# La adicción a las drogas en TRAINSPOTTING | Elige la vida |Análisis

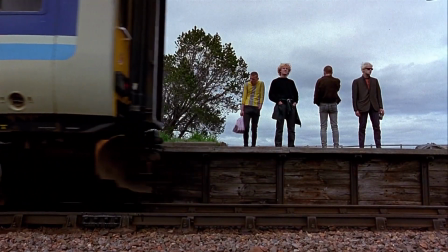Bienvenidos a un nuevo vídeo de Lazos de Cine.
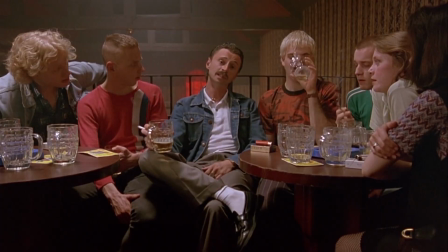Hoy vamos a hablar de la película británica Trainspotting, dirigida por Danny Boyle y basada en la novela homónima de Irvine Welsh.
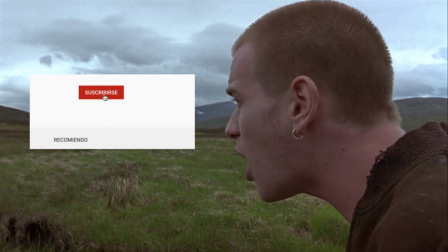Pero antes de empezar, recuerda estar suscrito al canal con la campanita activada para no perderte ninguno de nuestros vídeos.
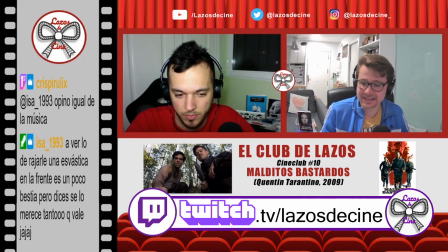Y síguenos también en Twitch, donde hacemos directos hablando de cine todas las semanas. Ahora sí, comencemos.
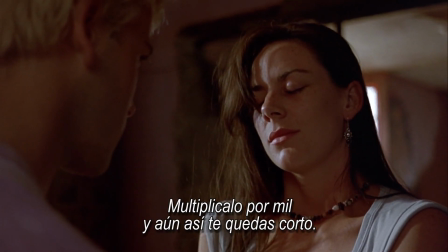Take the best orgasm you ever had. Multiply it by 1,000 and you're still nowhere near it.
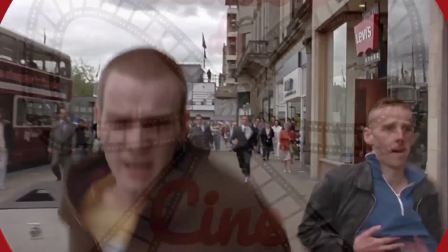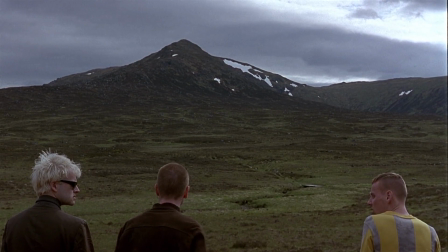Cada elemento de Trainspotting está elegido para involucrar directamente a la audiencia.
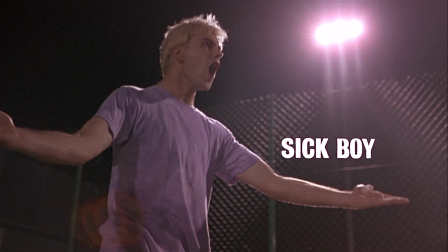Trainspotting presenta a sus protagonistas individualmente cuando sus nombres aparecen escritos sobre una foto fija del personaje,
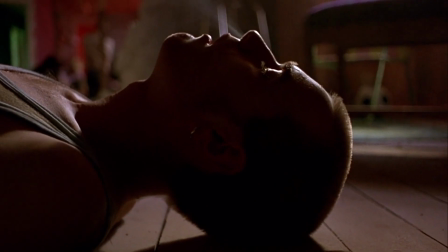con la implicación de que sus nombres fundamentan su existencia en la realidad. Abundan las tomas desde el punto de vista.
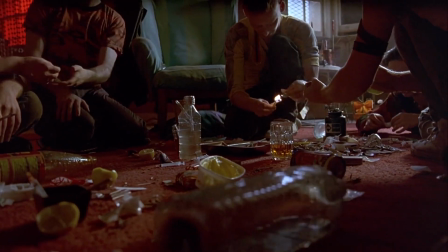La propia cámara se convierte en uno de los protagonistas, colocando a los espectadores al borde de una extraña sensación de presencia y participación.
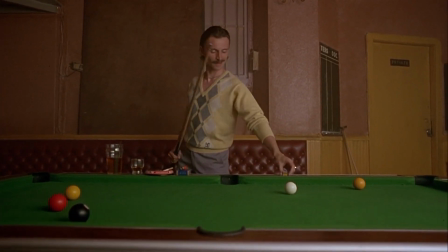Esta sensación de documental es importante porque entra en conflicto directo con la naturaleza surrealista de gran parte de la película.
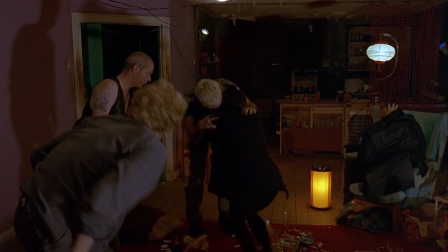Estos dos estilos opuestos establecen la perspectiva de la película como un relato honesto pero surrealista y subjetivo de Renton.
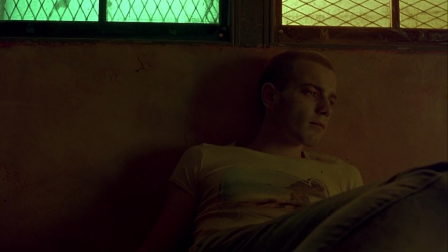Danny Boyle contaba con un presupuesto reducido y limitaciones de tiempo, por lo que se filmaron muchas escenas en una sola toma y en el mismo lugar, un almacén abandonado en Glasgow.
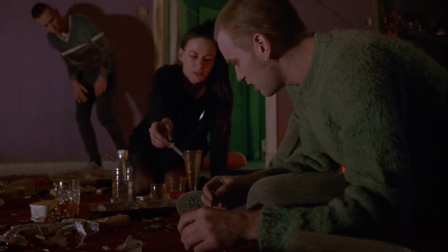Esta estrategia de filmación ayudó a crear un aspecto sucio que encaja con el estilo de vida de los personajes y con la que el director juega con las imágenes, el color y la iluminación que elige.
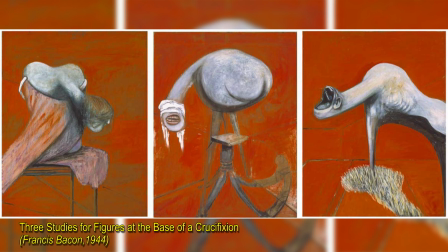Boyle también intenta recrear los colores de las pinturas de Francis Bacon durante el rodaje, lo que contribuye a un surrealismo sombrío.
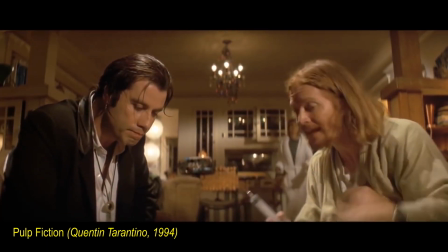Boyle quería que la película fuese una versión americana de Pulp Fiction y usa la banda sonora como otra forma de establecer el ambiente de cada escena.
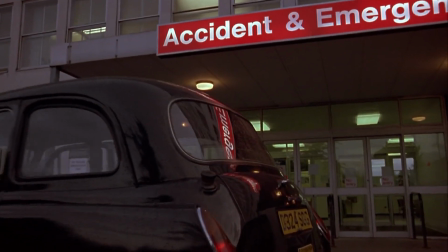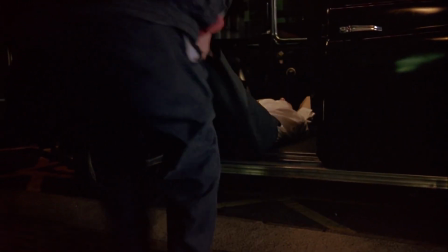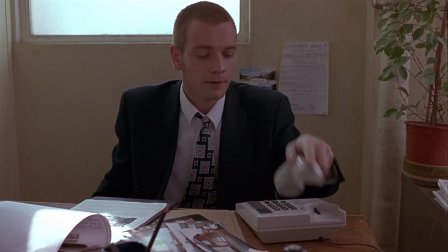Todo esto lo utiliza el director para contarnos la historia de madurez de Renton,
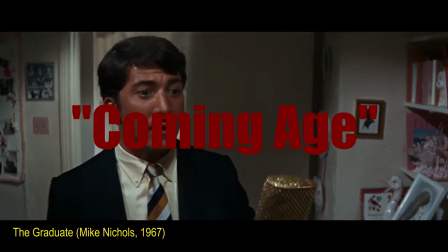al más puro estilo de las películas conocidas en inglés como Coming Age, como Rebelde sin causa, Las ventajas de ser un marginado,
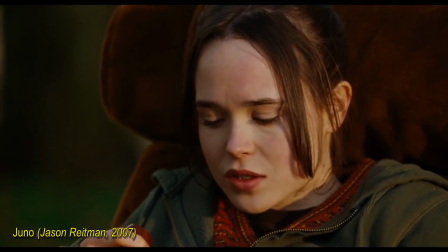Boyhood y tantas otras. Como en todas estas películas, el protagonista tiene un problema.
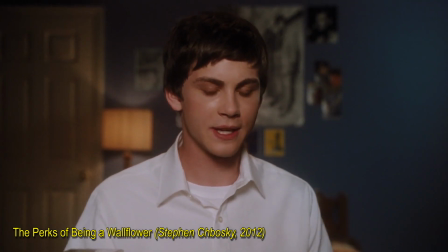Por ejemplo, en Las ventajas de ser un marginado, el protagonista debe lidiar con un trauma del pasado.
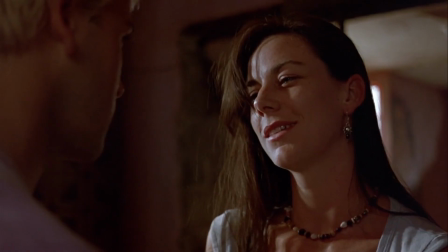En Trainspotting, ese problema es la heroína.
When you're on junk, you've only one worry, scoring.
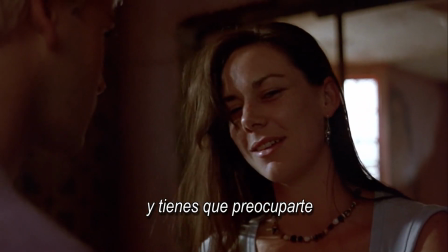And when you're off it, you're suddenly obliged to worry about all sorts of other shit.
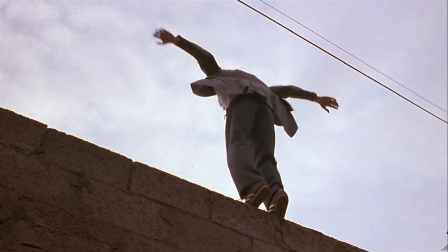Desde el monólogo inicial, nos damos cuenta de la adicción de Renton y cómo la usa como vía de escape de una sociedad en la que no encaja.
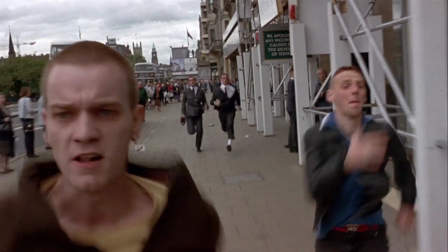En este discurso, Renton expresa su desdén por lo que percibe como una vida normal. Él insinúa que esta vida es algo en la que la mayoría de la gente tropieza ciegamente,
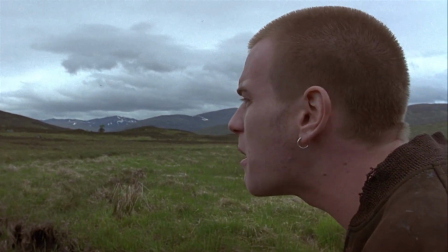simplemente por una expectativa social o un deseo de ciertas comodidades materiales, hasta que pierden su individualidad.
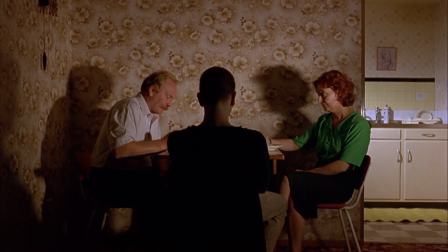Vincula las comodidades materiales con acontecimientos vitales más amplios y relaciones importantes, convirtiendo así esos valores en mercancías.
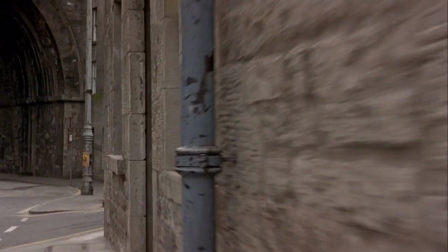Aunque termina afirmando que no hay razones por las que eligió la heroína, el monólogo inicial indica que puede haberlo hecho simplemente por un deseo de rechazar su propia sociedad y vivir como un paria.
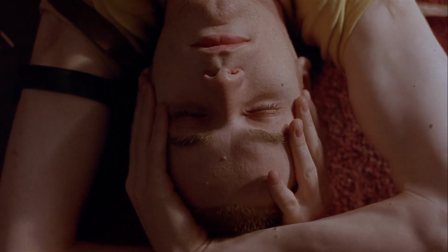Esta cita define el deseo de Renton de rebelarse, que seguirá siendo importante a lo largo de la película.
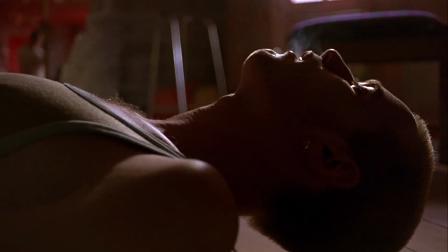También caracteriza su apatía y perspectiva al comienzo de la película, que veremos cambiar gradualmente a medida que la trama se desarrolla y sus personajes maduran.
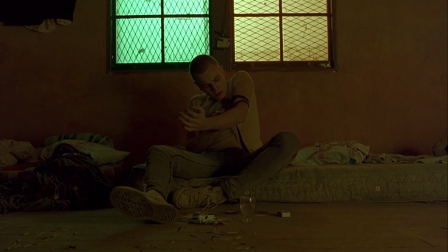El director usa tomas de primeros planos de bienes materiales para hacer la transición entre escenas, enfocándose primero en el objeto material que será central en una escena dada.
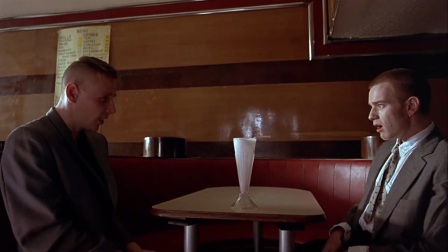Cuando Renton está sobrio, estos son artículos de consumo tradicionales, y cuando toma drogas, estos son artículos relacionados con las drogas.
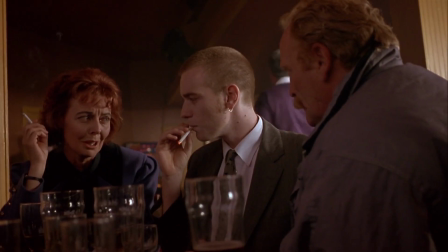El abuso y la abstinencia de heroína simbolizan la adolescencia, ya que como la mayoría de adolescentes, se opone a sus padres y tiene un gran deseo sexual.
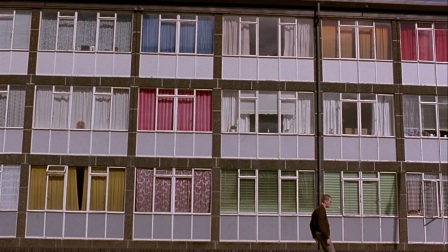Es en este momento donde se desarrolla una de las escenas más recordadas y asquerosas de la película, el peor retrete de Escocia.
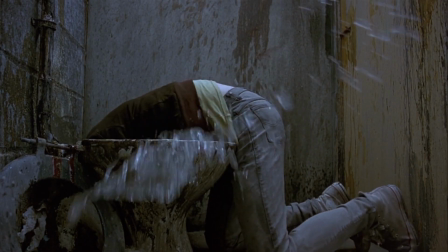En ella, vemos cómo Renton entra en el baño más sucio que haya existido nunca,
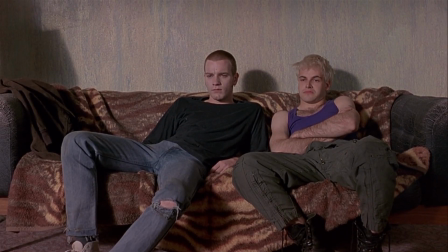que realmente es una interpretación de la vida de un adicto a la heroína cuando está sobrio, pero cuando se introduce por el retrete,
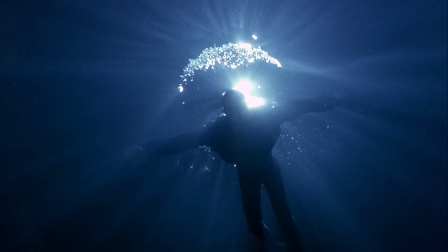como si fuese un chute de heroína, vemos cómo entra un lago de agua cristalina. Cuando está colocado, sus problemas desaparecen.